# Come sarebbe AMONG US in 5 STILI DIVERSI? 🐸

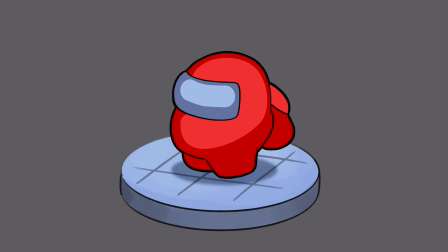424s
probabilmente, forse ho esagerato, ho reso lo zaino più una sacca che uno zaino rigido come era in origine ma mi stavo proprio divertendo quindi mi sono fatta prendere la mano, lo ammetto ora andiamo avanti e usciamo completamente al di fuori della mia comfort zone perché come quarto stile ho deciso di scegliere,
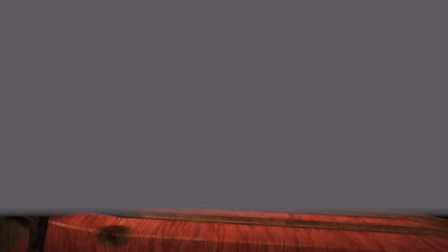440s
follia pura, 3D Handicraft Per la precisione con handicraft si intende quei generi di giochi Tipo Little Big
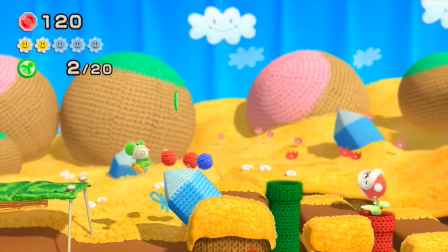447s
Planet o Yoshi's Story Dove l'ambientazione sembra fatta a mano Costruita con pezzi di tessuto, cartone ritagliati Mi piaceva particolarmente come idea Quindi come una pazza ho ripreso in mano Blender dopo mesi che non lo
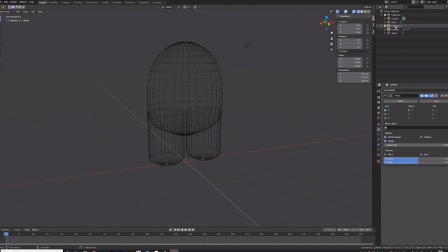458s
toccavo E ho iniziato a modellare il nostro crewmate Ci ho ripreso la mano abbastanza velocemente Ammetto che il nostro Mino ha un po'
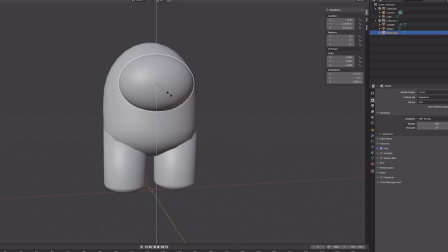465s
troppo la forma di un uovo rispetto all'originale Ma comunque per essere più o meno il sesto modello 3D che faccio nella mia intera vita non mi lamenterei Ho applicato
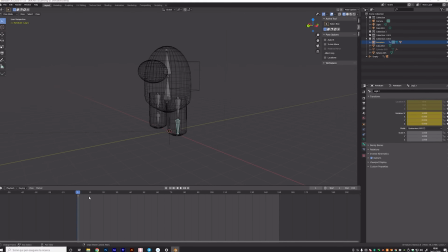473s
dei materiali un po' più realistici al personaggio e mi sono messa a fare il mio primo rigging 3D Che significa appunto mettere un'ossatura al personaggio per poi poterlo animare Non è perfetto,
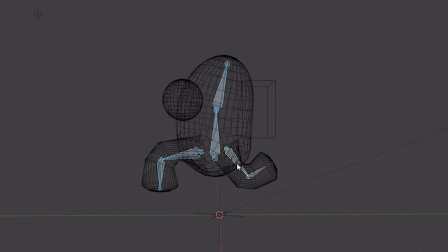482s
lo ammetto, ma è veramente la primissima volta che faccio una cosa del genere Quindi sono abbastanza contenta del risultato Ci tengo a precisare che so che il personaggio è un astronauta Non ho modellato un astronauta, uno perché forse non sarei neanche capace Ma due perché ci tenevo a mantenere il design coerente Quindi volevo che continuasse ad essere quello anche in 3D Io ve
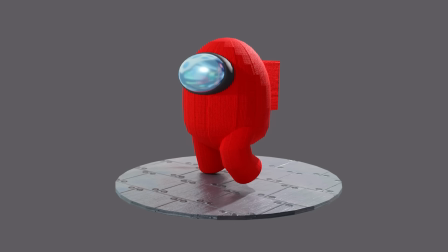499s
lo confesso non sapete la soddisfazione di dire voglio fare questa cosa in 3D e farlo Ci ho messo due giorni ma comunque ci sono riuscita
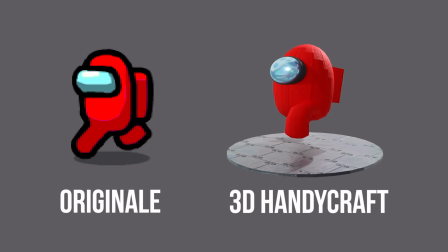507s
mi sento benissimo è una sensazione fantastica L'unica cosa che proprio non sono riuscita a fare è far muovere il pavimento sotto al personaggio Infine come ultimissimo
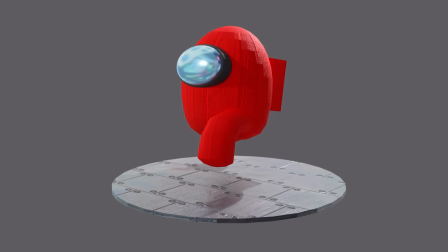516s
stile volevo partire proprio da questo modello 3D che ho fatto E approfittarne per creare una versione in cel shading Il cel shading è una tecnica particolare
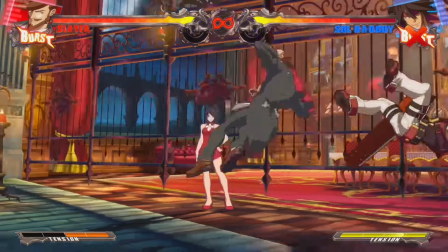524s
chiamata anche toon shading che appunto tende a far assomigliare dei modelli 3D delle immagini in due dimensioni cartoon questo in due modi
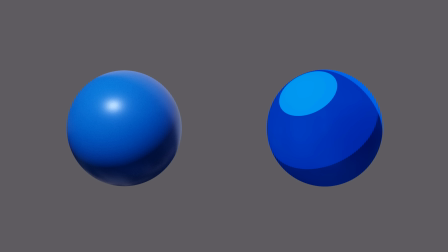532s
il primo facendo sì che luci e ombre che di solito colpiscono un solido non abbiano tutte le gradazioni e le informazioni che hanno nella realtà ma siano molto semplificate, ridotte a poche tonalità quindi spesso anche solo due e il secondo modo è con l'aggiunta dei bordi giochi estremamente famosi sfruttano appunto questa tecnica tra i primi che ricordo,
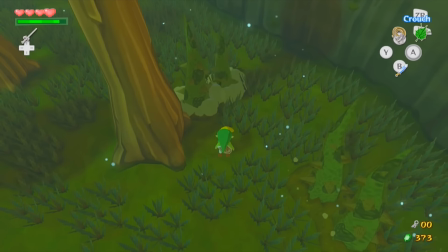549s
anche se potrebbero non essere i primi ma quelli a cui io sono stata maggiormente appassionata è Zelda Wind Waker Zelda Wind Waker nel
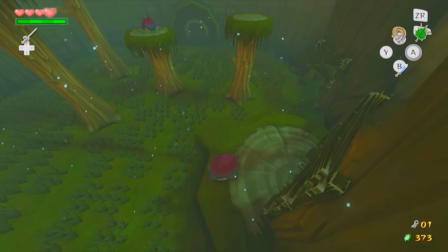555s
2002 sfruttò questa tecnica e fu estremamente criticato Perché inizialmente aveva promosso il gioco come una cosa molto diversa,
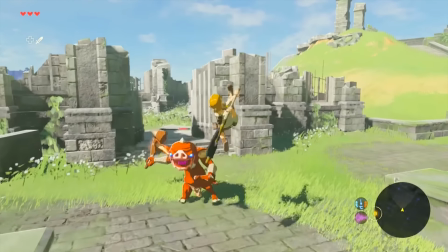561s
molto più dark E si è evoluta moltissimo e sta tuttora venendo utilizzata per tantissimi titoli come anche Zelda Breath of the Wild Quindi questo passaggio dal 3D al cel shading in modo estremamente semplificato e grezzo come lo so fare io L'ho fatto abbastanza facilmente e il risultato eccolo qua Questo è il nostro crewmate in 3D
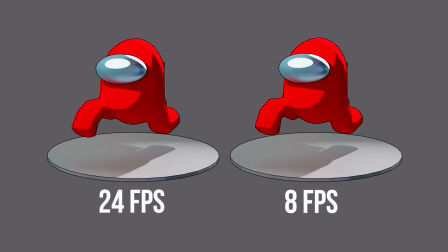578s
con la tecnica del cel shading Per renderlo un po' più cartoon ho pensato di dimezzare i fotogrammi attualmente utilizzati per l'intera animazione, che sono 24, e li ho ridotti prima a 12 e poi ad 8, nell'arco di un secondo, per ottenere questo risultato qua.
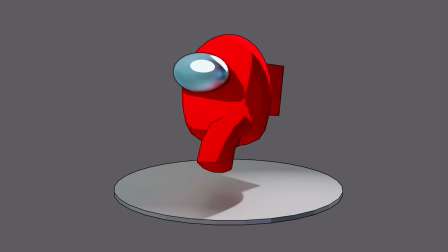593s
Quella di dimezzare i fotogrammi per dare un senso di più fatto a mano è una tecnica che si usa spessissimo, è stata usata anche nel film di Spider-Man Into the Spider-Verse in alcuni punti. Quindi per concludere questo video che è stato veramente frutto di tantissima ricerca, tantissime sperimentazioni, tantissimi studi Vi giuro sono stata giorni concentrata solo su questa cosa,
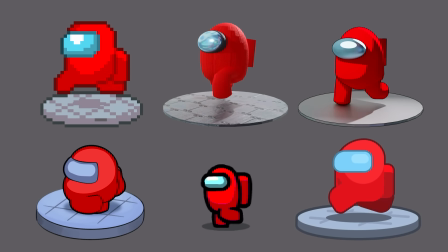611s
non voglio mai più giocare ad Among Us in vita mia Queste sono le 5 versioni più quella originale del nostro crewmate Fatemi sapere cosa ne pensate qua sotto in descrizione, qual è lo stile che vi piace di più E non mi offendo se mi direte che vi piace più quello originale perché anche a me piace molto quello originale La cosa divertente è che io sono così appassionata di questo gioco, di appunto Lupus in Tabula, gioco dell'assassino Among Us, che il mio primo lavoro di grafica ce l'ho avuto appunto nel 2011 ed era per questo sito che si chiamava Trusis, che era appunto Lupus in Tabula ma giocato su un blog, anziché appunto su un videogame. Vabbè comunque questa era la perla per concludere il video, io vi ringrazio per averlo visto e vi mando un saluto, un abbraccio e un buffetto affettuoso. Ciao!